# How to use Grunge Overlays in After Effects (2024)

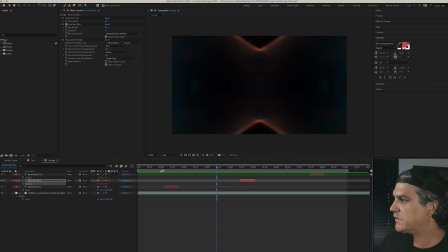Okay, so let's start bringing in some interesting textures here. So I'm gonna go into my assets and I've got a lot of footage here. This is just because I was playing around with different ideas. You know, it never comes just immediately when I'm working on this stuff. There's usually some trial and error and things like that. We're gonna go with composite 14 right here.
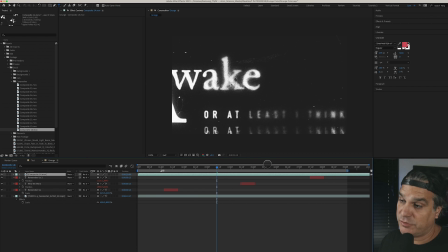Again, this is from the MOTIONSCIENCE texture pack. If you haven't checked them out, definitely do, they're really awesome.
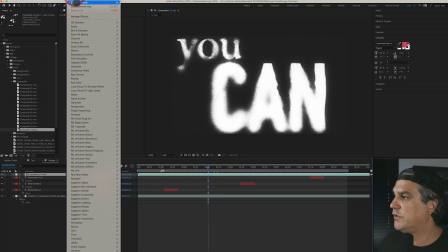So the first thing I'm gonna do here is I'm going to go to effect, channel, invert.
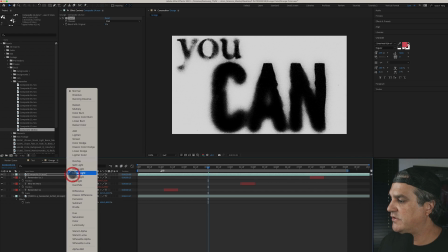So we've got black type on white and we're gonna change the mode to something like a soft light,
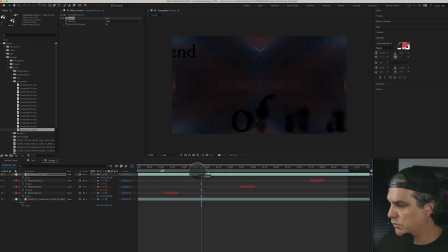just like that. Looking pretty cool. And we're gonna scale this up to 300%. Again, looking super pixelated, but that's, you know, part of the aesthetic I'm going for here.
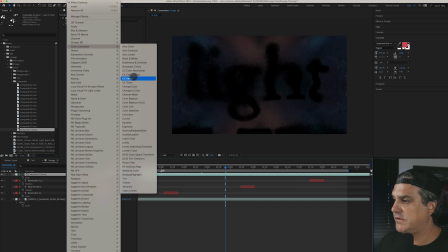And we're gonna go to effect color correction CC toner, which is a great coloring effect that I like to use a lot.
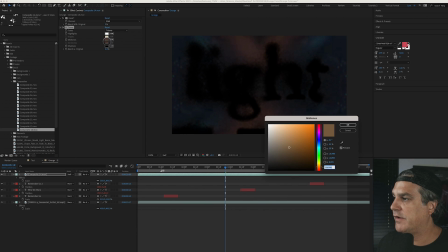And keep it on tritone. And I found that I really like this kind of purple color here.
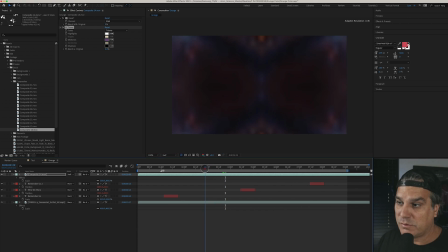And it just kind of really blends in or works nicely with the background footage we already have. So you can see how this is really starting to come together now. So what I'm gonna do now is I'm gonna hit Command D to duplicate this.
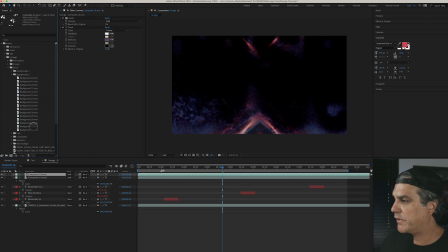And we're gonna replace this composite with a background, which background 33 I found that I really liked. And we're gonna set this to overlay. And we're gonna scale it down small, maybe something like 65.
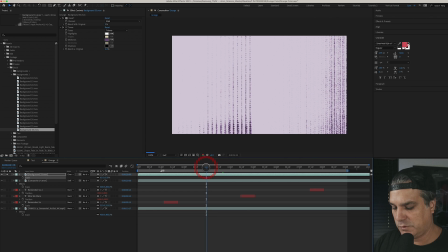And this one, this is, you know, how it's looking, right? So if we play this back, it's pretty interesting.
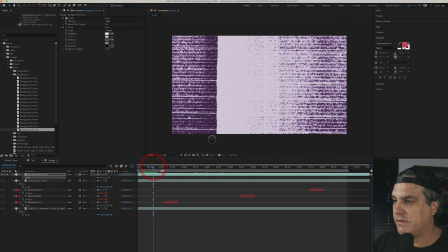But what I'm seeing right off the top is like the textures in here are way too crisp for me.
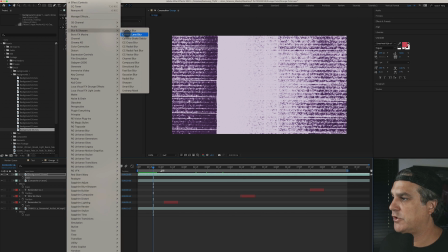So I'm gonna go to effect and we're gonna go to blur and sharpen and we're gonna do fast box blur.
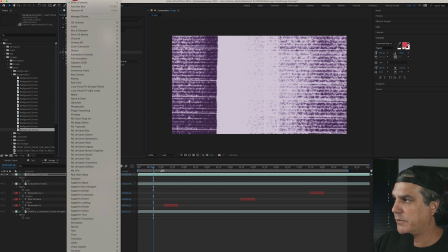Maybe like a 4, yeah, it might be too much, maybe a 3. Then we're gonna go to effect, blur and sharpen, directional blur.
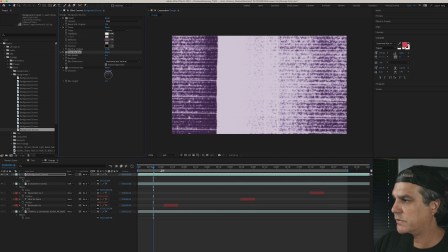And let's actually turn up this one and then let's also increase this one a lot.
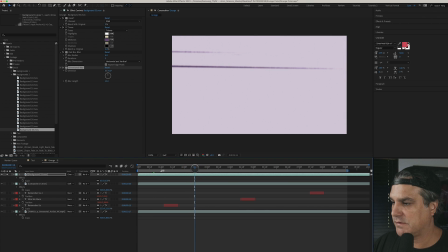Yeah, so now it's, you know, it's just got this, it's there, but it's a little, you know, hazier,
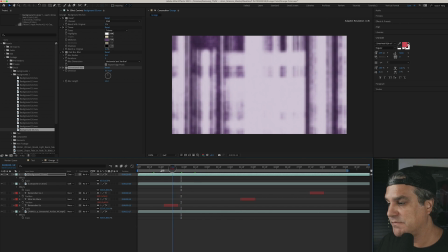for lack of a better term, just softer. It's a really nice grunge texture. And I duplicated it because I wanted to use the same inverts and the same CC toner effects. We've got that there.
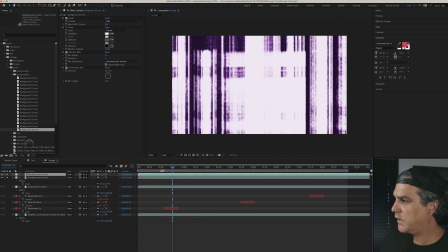And then we're going to duplicate this background and we're gonna go to background 18, which I found I really liked.
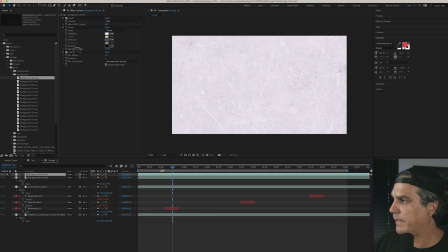And for this, we're gonna turn off directional blur and fast box blur. We're also going to scale this one down to about 51. So this just adds some grittiness over the top of everything, right?
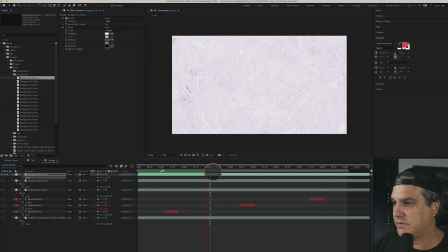These kind of speckled grit textures, which look really nice.
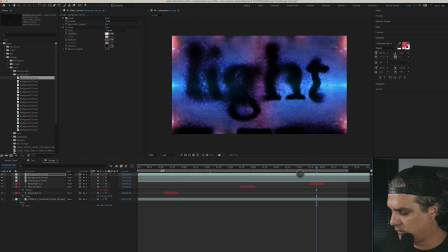And let's go ahead and preview this and see how it looks. And there's our preview.
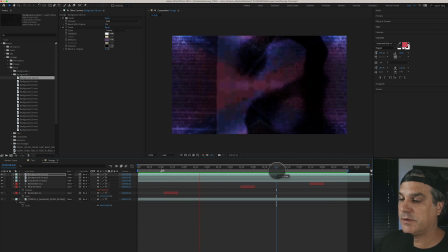And it's looking pretty cool, right? It's like completely changed the visual, the original visual.
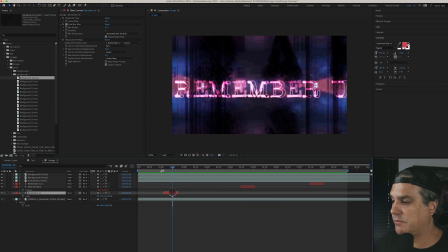Now, one thing I want to do is I want to go back to, remember how we had a displacement map we added here?
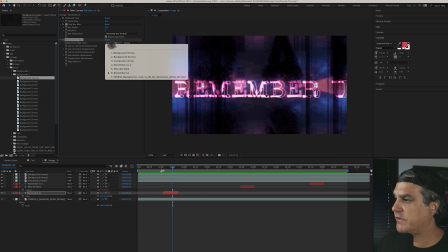I want to go back to that displacement map and I want to set it to composite 14
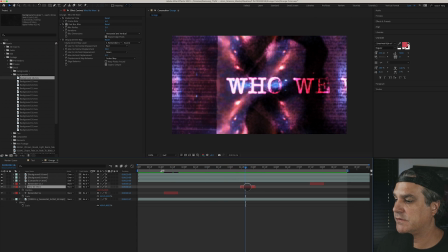and 50 seems to work just nice. We'll change this one to composite 14 as well. So you can see it just really grunges up that type.
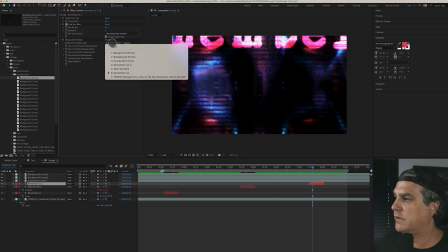And let's go back to this one, change it to composite 14 as well.
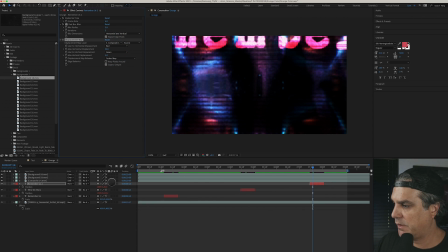And I think this one I might drop the position down a little bit. Maybe even the scale, something like that.
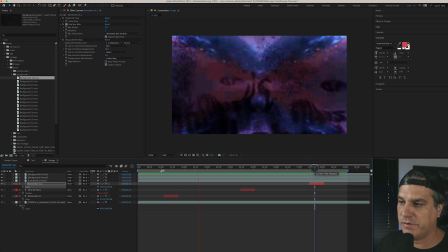And if we preview that, now remember this is half res again,
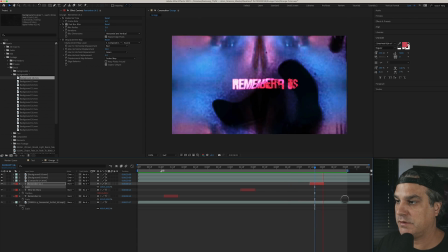but just adding that displacement map to that type really made it even much more interesting as well.
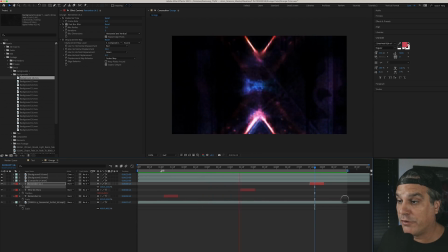And at this point I could call it good because I do like what I'm seeing here.